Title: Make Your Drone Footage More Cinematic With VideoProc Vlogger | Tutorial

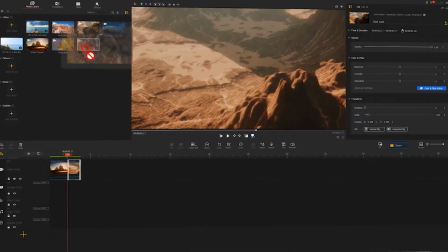hi everyone welcome to official channel of video prog vlogger in this
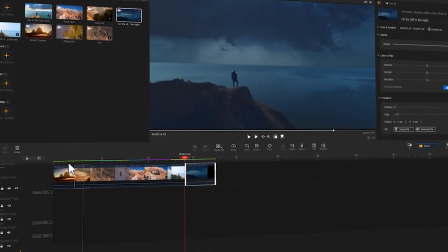video we're going to break down a few techniques that could help enhance your dji drone
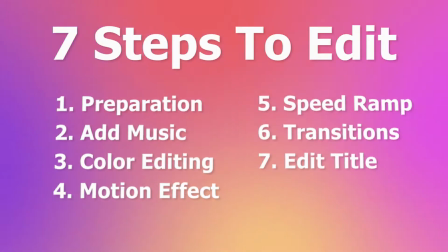footage and show you how to get the most out of your drone video turn them into
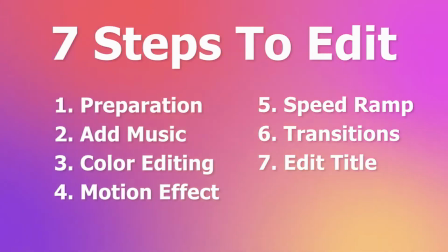something fantastic and slappy so if you're new here find
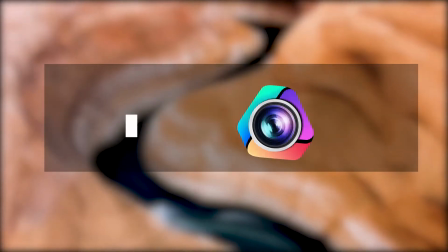a link in the description box down below to download video prog vlogger for free
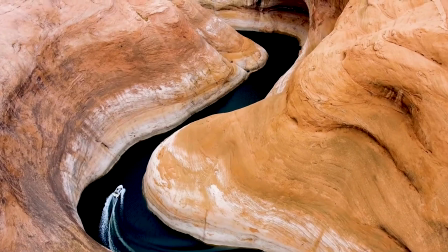all right now pull up a chair and let's get started first
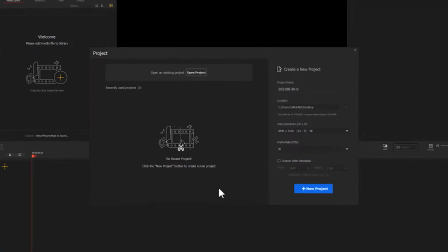off launch your software and create a new project in the project panel
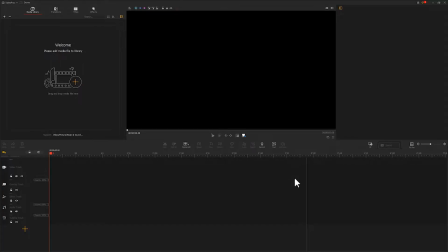this will bring you to our main interface click here to import material that we're going to use drag them into a video track in turn and
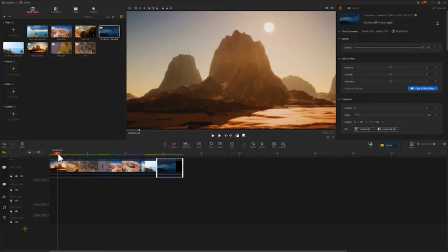use a split tool to cut unwanted and redundant part. This could ensure you make the most of the highlight clips and take the result to a max level.
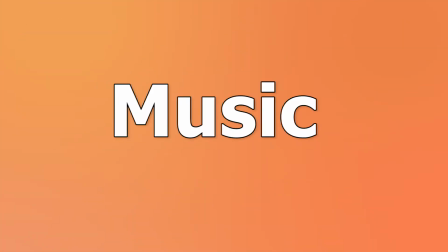To select the right music for the videos, there comes a few tips to work with.
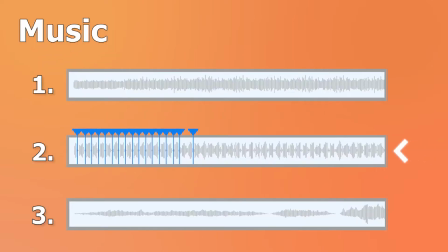One of which is to sync the video with a music that has stronger rhythms and beats.
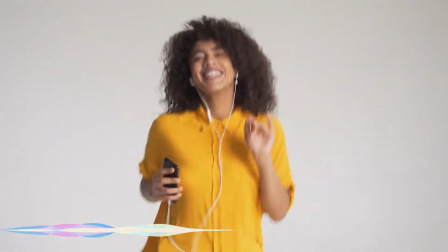This could make your video more dynamic and engaging. We will drop a tutorial on how to sync the video to music very soon,
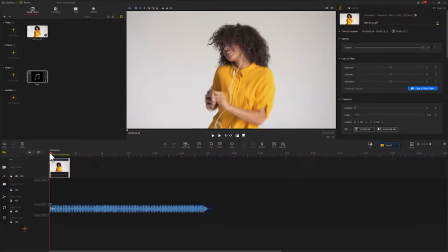so look forward to that if you're stuck on this part well let's import music to your program
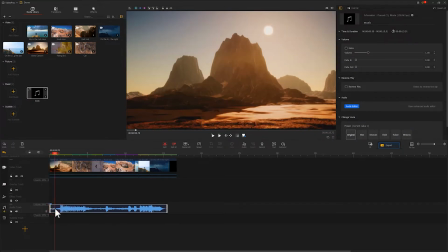and drag it to your audio track double click to select it then navigate to your inspector on the right hand add a fade in and fade out effect in this way your music could fit more laterally in the video color
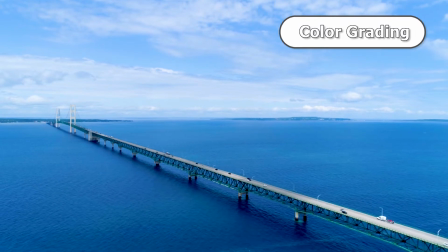grading tends to be the very punchline to video editing since people are consistently
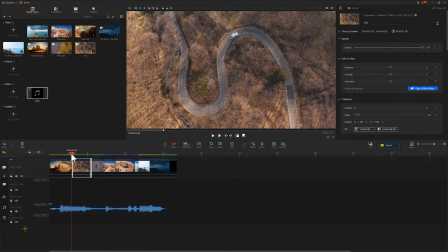sensitive to colors let's take a look at this clip of the car wheeling on the road
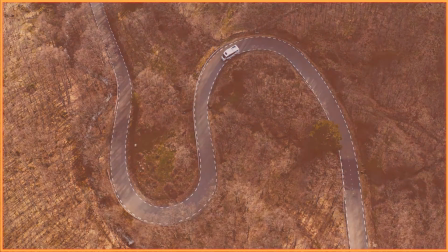the colors in the image are pale this is because the overall saturation is
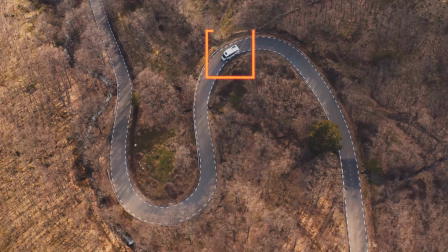low besides the color in the footage is inconspicuous as it should have and this is because the color contrast between the white car and the surrounding image is not very protruding to fix it first
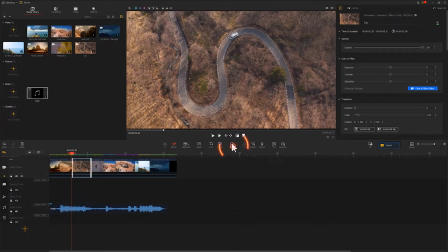select the footage and click color here adjust and
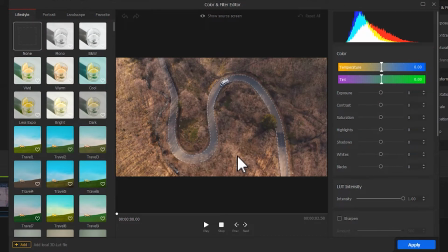customize these parameters we start with turning up contrast
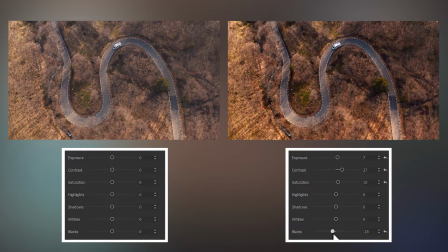the saturation and then the exposure and blacks well now you could probably notice the difference that after adjustment,
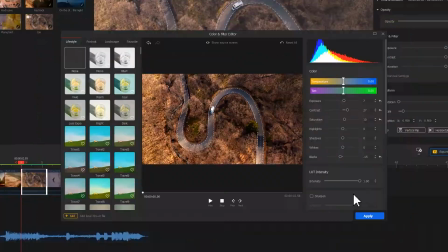the videos are more aesthetic and bright. At last, don't forget to hit Apply Bottom.
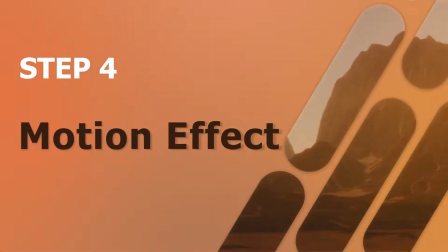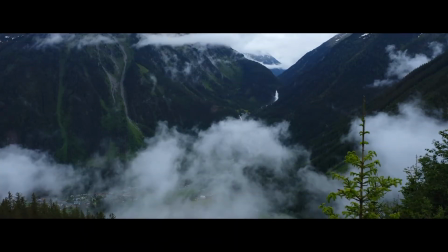Some people prefer something more classic, like the slowly kicked off scenes in the beginning of a movie.
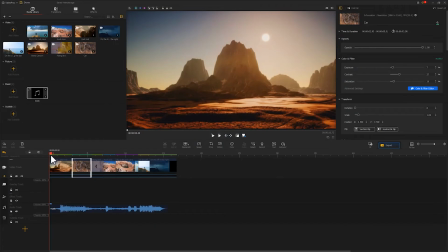Well, let me show you how here. Choose the first clip and find Motion here.
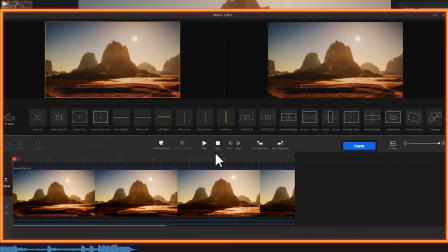Click it. This will lead you to the Motion Editor. Choose Vertical Open.
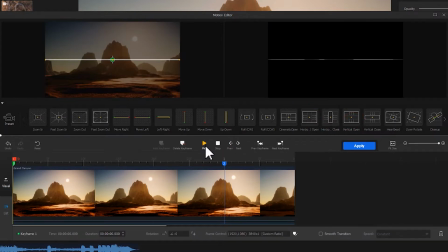Click Add. let's see how it goes. Well, the effect looks great.
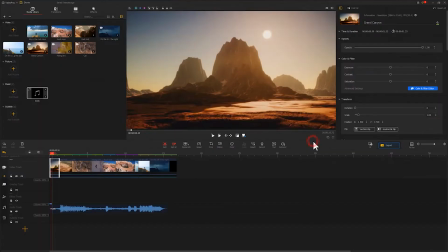Hit apply. Here we go.
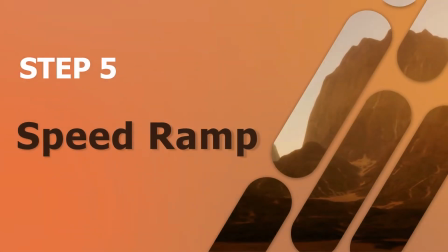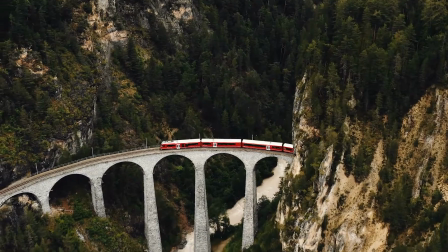Usually, as you added a drone footage, there is one crucial step that you certainly don't want to miss, and that is speed.
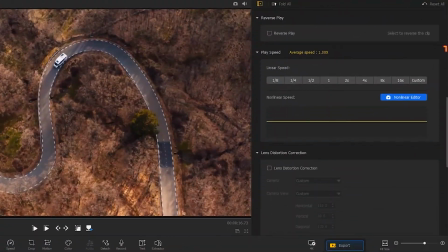Right here, you could quick select a speed and insert in the video.